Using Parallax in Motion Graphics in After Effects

excuse me you are in my spot hey everyone and welcome to take one for those of you that don't know me my name is Brian and today we're going to be going over using parallax in motion graphics projects in After Effects now
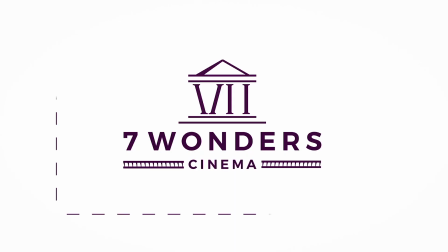0:27 we've gone over motion graphics before on this channel but most traditional motion graphics exists on a 2d plane we discovered that 3d camera tracking helps add the third dimension but you can also achieve that effect without base footage by using parallax the main clip that we're going to be looking at today that uses this effect is this.
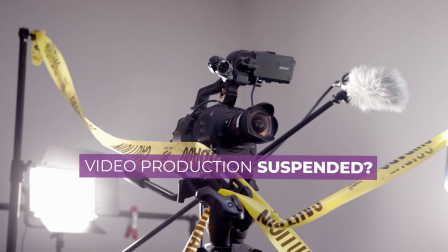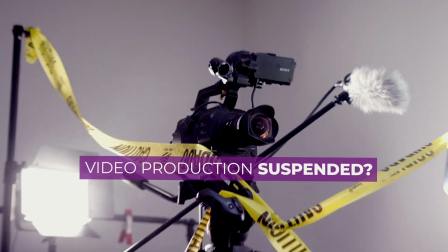0:51 For the second shot in the sequence, the After Effects camera is pulling out of the computer and moving back into 3D space,
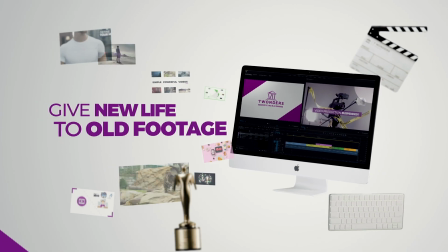0:58 while the video clips flying out of the iMac are floating around in different positions on the Z-axis, thus making that parallax effect.
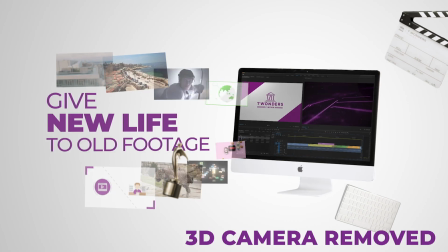1:04 We could have just done this effect in 2D, it would have been pretty easy, but it really wouldn't have had the impact we really wanted. And here at 7 Wonder Cinema, we like to bring things to the next level, so that's why we added this parallax effect. The first and most important step to achieving this effect is to define the space that you're in. For something like a flat white background, this can be difficult. But that's where the telly ward and the slate come in.
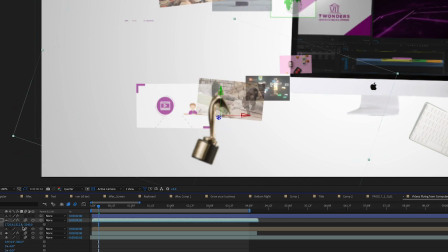1:27 I position the telly very close to the 3D camera and then move the slate very far back in the scene behind the computer,
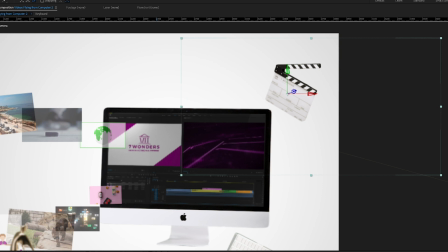1:33 positioned in Z space away from the camera in order to create those types of boundaries in the scene. In this case, the telly is the closest part of the scene to the camera, and the slate is the farthest thing away from the scene. For example, if you watch my hands moving like this, even though they're moving in the same directions, because one hand is closer to the camera than the other, their motion looks a bit different when you're looking through the lens of the camera. That's parallax in real life, I guess.
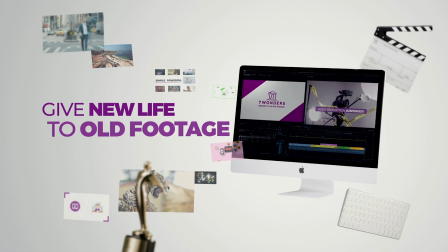2:00 In this shot, you can see that Patelli is moving much differently than the slate, and then everything else moves independently different in the scene as well, based on their position on the z-axis. What also works really well in this shot is the camera movement. You need have a camera movement that helps sell the parallax effect.
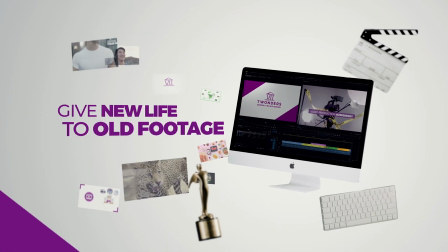2:14 The first big movement here helps show off the distance between the video clips, and the slow movement in the end helps take everything in the scene in. To help sell things a bit more, you can also see the parallax more when the items in the scenes are moving independently from each other.
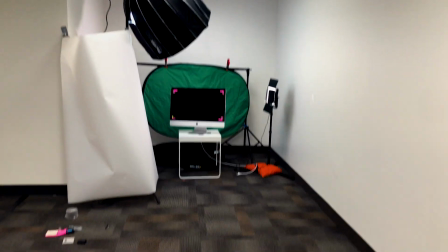2:28 Another quick tip, for the computer and the other production elements in the scene, we ended up putting these objects in front of a green screen.
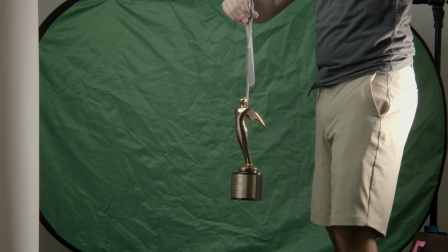2:34 Unfortunately not the best green screen because of quarantine restrictions. And then later we cut and key those elements out.
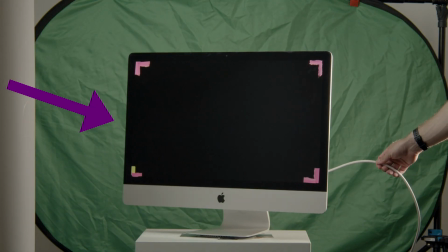2:40 These elements also were filmed with some inerrant motion with them, in order to add more realism to their movements. Overall, while this wasn't a very very complex shot, it still took many hours of experimenting to get the result that we really wanted.
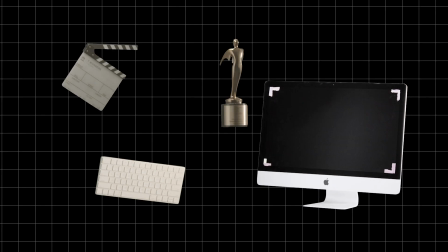2:53 When someone sees a final product of a visual effects or motion graphics project,
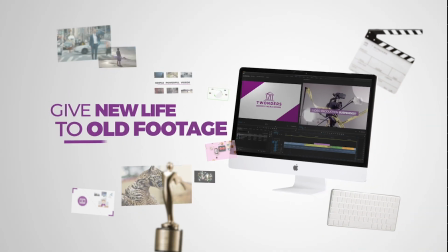2:57 they don't see all the steps you take and the amount of trial and error you do during the process, they only see the finished product in the end.
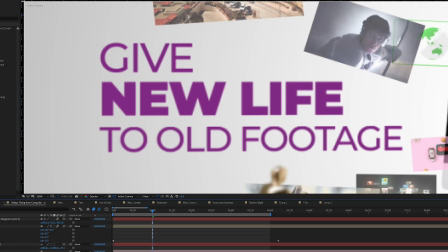3:03 When you're trying something new, it can really take many rounds of revisions and experimenting and get it exactly the way that you want it and what you were envisioning. And sometimes what you were originally envisioning may not look the best in the end it could be.
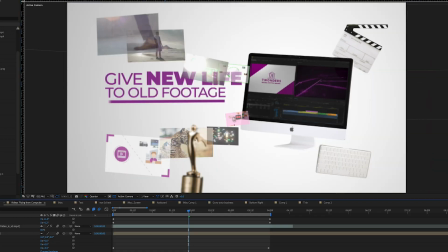3:16 And you might have to try and go a different direction with it. And projects with a lot of steps like this, we can really step back and learn a lot from the process. Well, that's it for this Take 1 episode. Be on the lookout for more visual effects breakdowns and other exciting video production behind the scenes video from Seven Wonders. Be sure to subscribe and stay tuned.